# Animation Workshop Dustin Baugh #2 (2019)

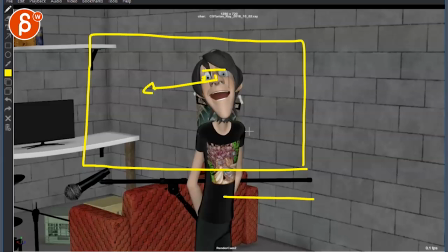8:03 and it's mostly a a close-up performance so then you can go from, you know,
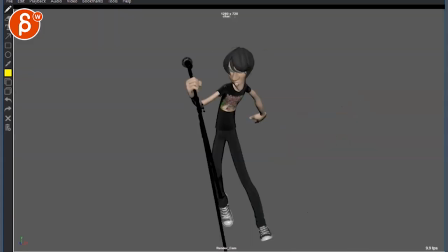8:10 the wide shot body acting and all kind of pantomime-y and big broad stuff to
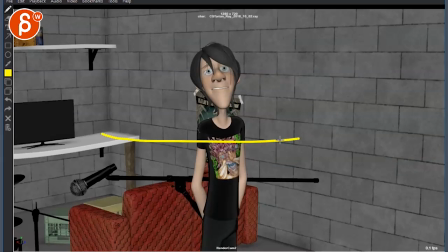8:15 a more close-up facial performance of him being all sheepishly saying,
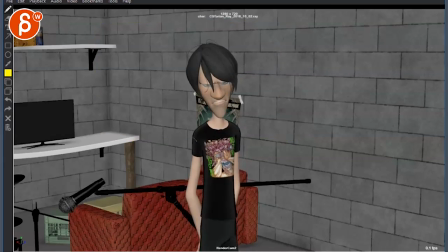8:20 you know, I'm about to leave here, whatever he's saying at the end. Anyway, it's a long ramble, but these are my thoughts.
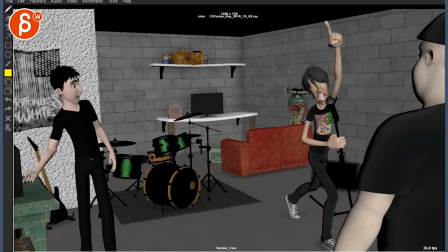8:27 Before I go into any of the details, let me know what you think. Are you open to changes like that?
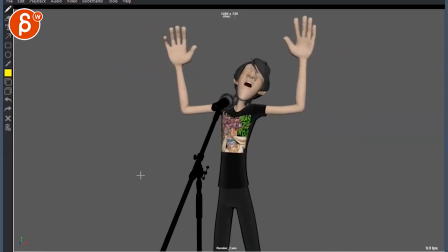8:34 Because it might just be a camera change, to be honest, because you can keep all the animation right just watch your twinning and the ginormous hands and stuff like that but it would just
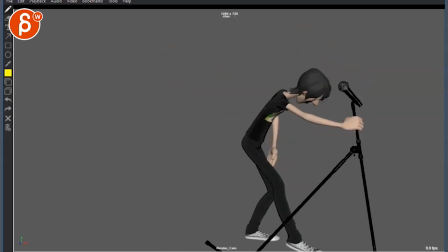8:42 be a camera change he that's probably the biggest animation change maybe just toning this down a bit but to
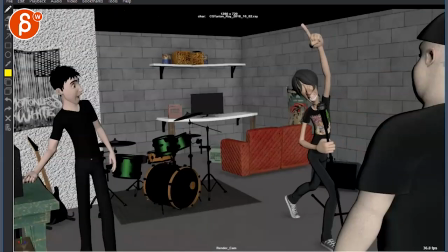8:48 me other than other than that it would just be camera change lights on since they're not really animated i mean all you do is globally move them i mean he has that expression here but he would globally move them so that he could be here light switch right this character standing here and this character here
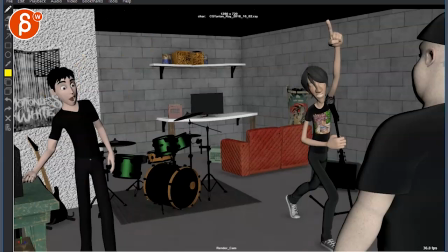9:05 doing his singing this all in one shot and instead of a cut we're showing that change just through lights turning on I would again take out those textures it's kind of all realistic textures and lots of busy stuff and then with these
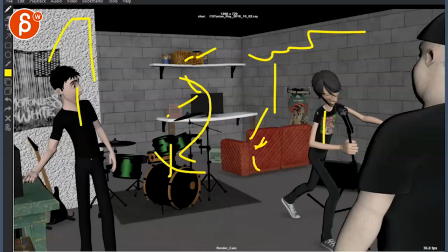9:19 kind of simpler texture characters especially that contrast is a bit bit jarring I would simplify the background for now let's keep it you know solid colors and
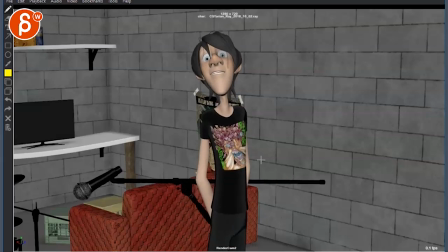9:29 then for the second one I would just bring in the camera bit closer again with all these textures here, modeling the silhouette and stuff. So keep this fairly simple and onto a fairly close-up where it's just facial acting.
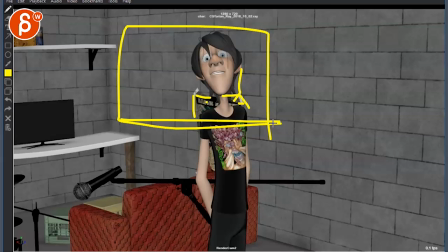9:43 That is in summary. Let me know what you think. You can completely disagree, but I would love to hear your opinion on that. Thank you. All right. There's an email. You can sign up. You can start whenever you want. You can submit whenever you want. You get 16 submissions. Either way, a like and subscribe would be awesome. All right? Thank you. Thank you.